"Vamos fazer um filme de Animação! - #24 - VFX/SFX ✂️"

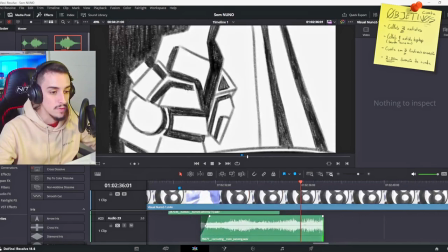498s
E depois liga bem com o túnel. Yeah, liga bem com o túnel depois, isto é fixe. Parece que é o combo tipo entrar no túnel.
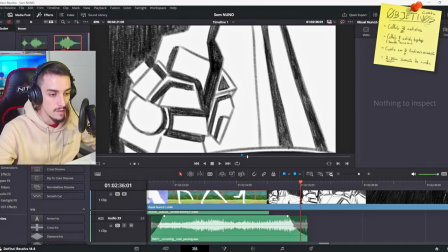505s
E a cena vai acalmando. Ok, yeah. Conceito fixe, gostei.
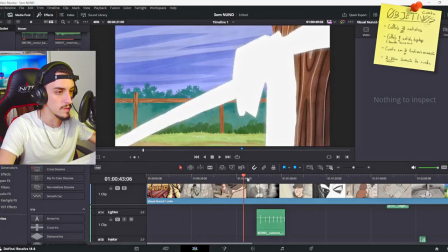512s
Aqui o lighter. Mas nisso não temos boa parte sem que ele sendo o cigarro achou.
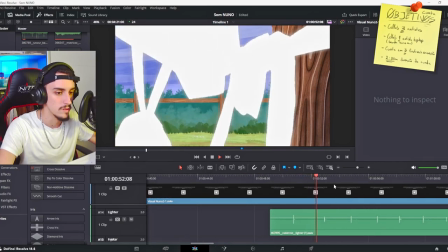518s
Mais uma ou duas, yeah. Mais uma ou duas temos.
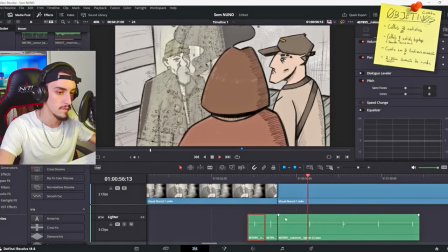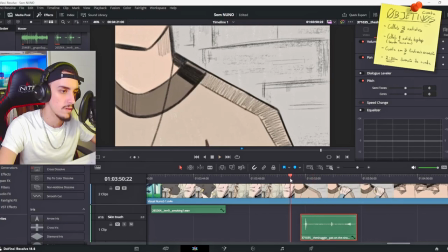530s
Espero que seja melhor, é? Mais isto. Na verdade, três. Aqui vem outro.
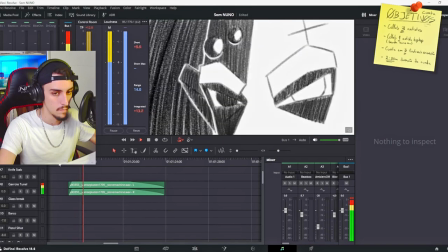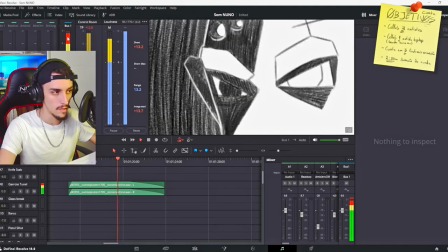545s
Isto não é old.
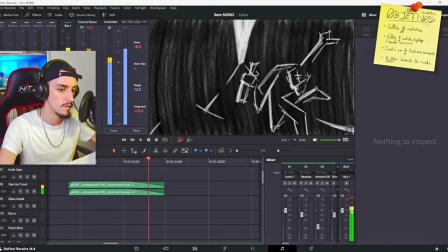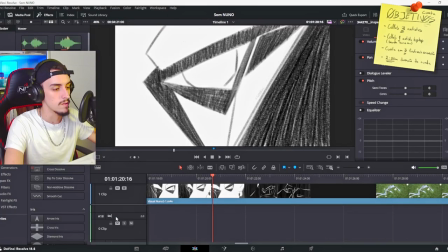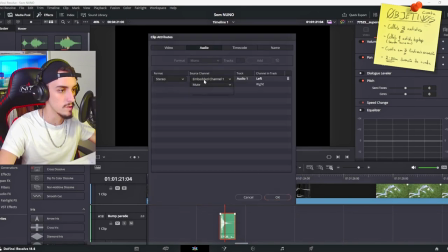562s
Passando no fone, vamos pôr estéreo. Já não vi.
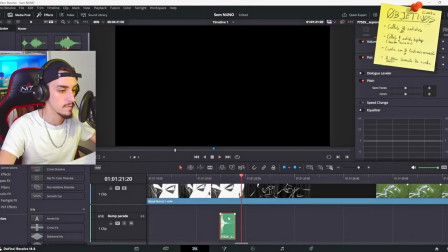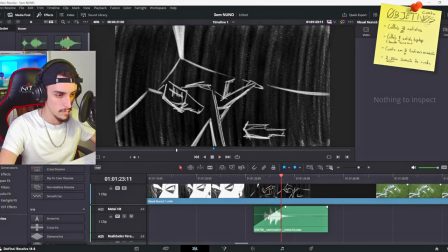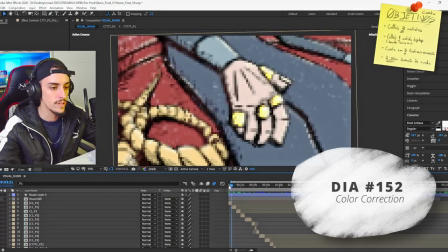581s
Ok, portanto, eu quero fazer tipo um look final de um ou dois planos em termos de cores.
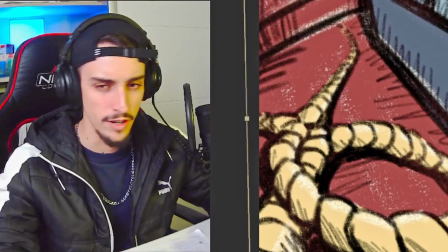587s
E vou testar aqui esta parte do grain também, meter um overlay tipo de filme antigo.
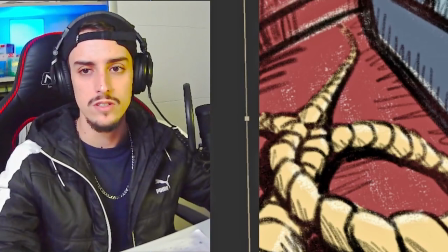592s
E mexemos nós isso. Ok, é isto que, tá, que eu tenho aqui apontado. Tranquilo, bora lá então.
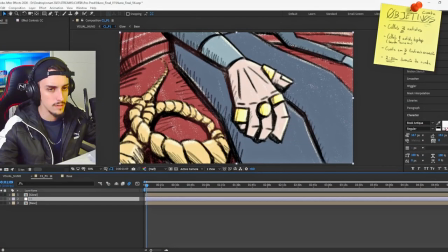597s
Em termos de CC eu vou colocar já aqui. Portanto, vamos usar o quê? Lumetri Color, está aqui. Não estava a encontrar. Pronto. Sim, teoricamente dá para ir só com isto, que isto tem aqui exposure, tem tudo. Isto é uma forma rápida de nós percebermos aqui um bocado o que é que é que vamos fazer?
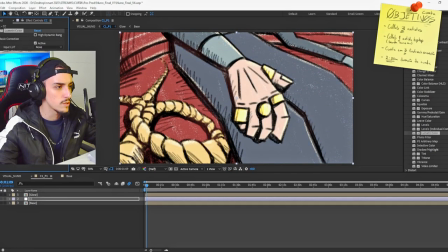615s
Aqui, temperatura. Vamos aumentar um beco.
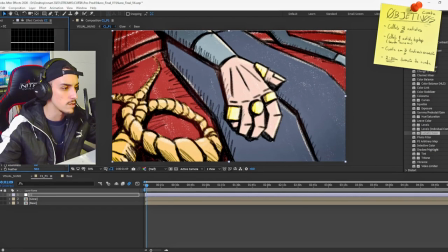624s
Isto é vinheta impedido. E era isto que eu queria. Este plano é suposto ser um plano tipo fechado.
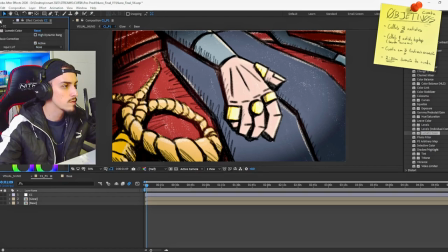631s
Ok, outra coisa que eu podia fazer então que eu queria ver era puxar aqui o grain.
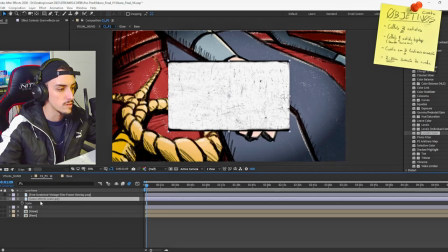636s
Eu podia usar um destes dois, por exemplo, este. Pôr aqui o multiply para tirar o branco.
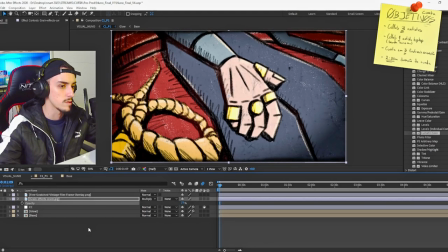643s
Estava agressivo, podemos chegar também. A chama beca. Yeah, eu gosto de pôr, é isto, imagina, este look tipo de filme.
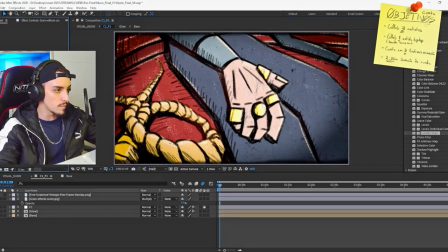651s
Se bem que eu queria arranjar um vídeo para ter a animação aqui. Mas este look assim de filme antigo para o filme, tipo, calha bué da bem. Principalmente para estas partes do barco, até podia ser só aqui.
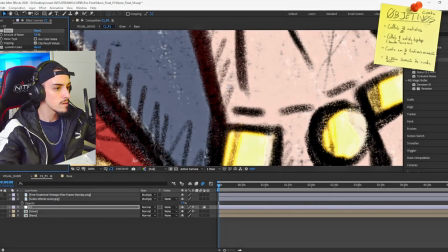664s
Mas isto dá bué jeito, o color noise, não. Lá está, isto dá um bocadinho mais de detalhe à cena.
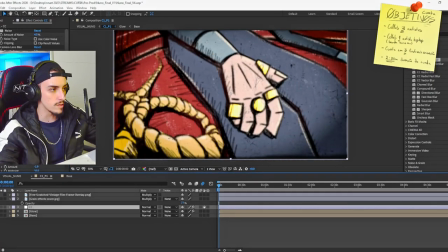674s
Bem, como estávamos a fazer o blur, eu vou separar isto, é melhor, pera. CC não. Não sei se vai ler, outro temos o blur. Ok, blur.
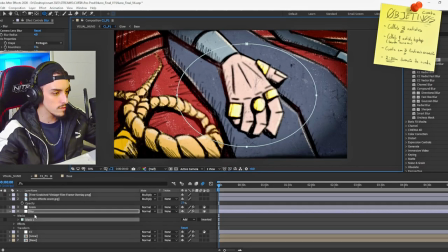688s
Temos blur aqui na mão e no resto está tudo focado. Portanto, eu não quero isto, quero o contrário, portanto, inverte. E agora, importante também é chegar à máscara, meter um feather.
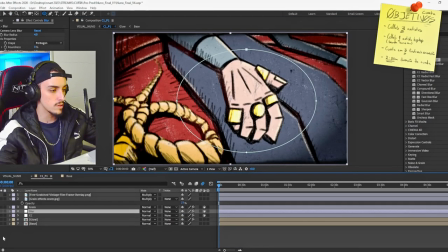704s
Pronto, isto faz bem a diferença. Se calhar o blur está muito exagerado, mas. Deixa eu ver se isto tem aqui um corte, acho que não.
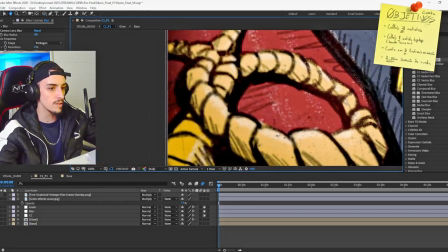712s
Mas pronto, o que eu quero de foco aqui, claro que o resto é importante, temos a corda, etc. Mas o que eu quero de foco é a mão, é o que está focado, teoricamente.
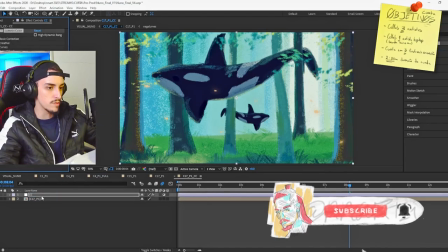723s
Isto ainda vamos puxar mais aqui os brancos, principalmente vou talvez jogar com o glow também.
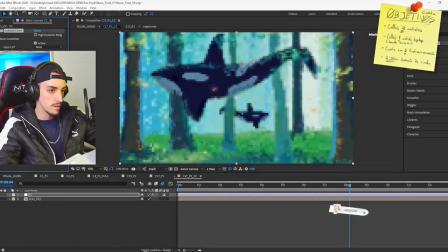729s
Mas vamos começar pelo início, né? Como é? As realidades paralelas é uma cena mais pacífica, portanto vamos puxar mais para os azuis.
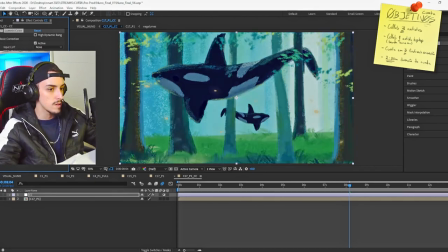738s
Vou baixar aqui a temperatura. Exposure. Aumentar uma vez.
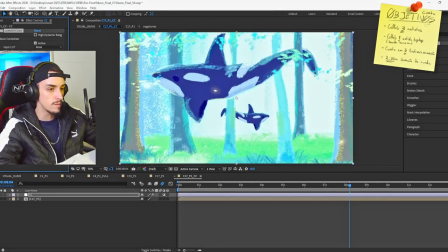744s
Não tem nada. Ai, é bem. Não era isto.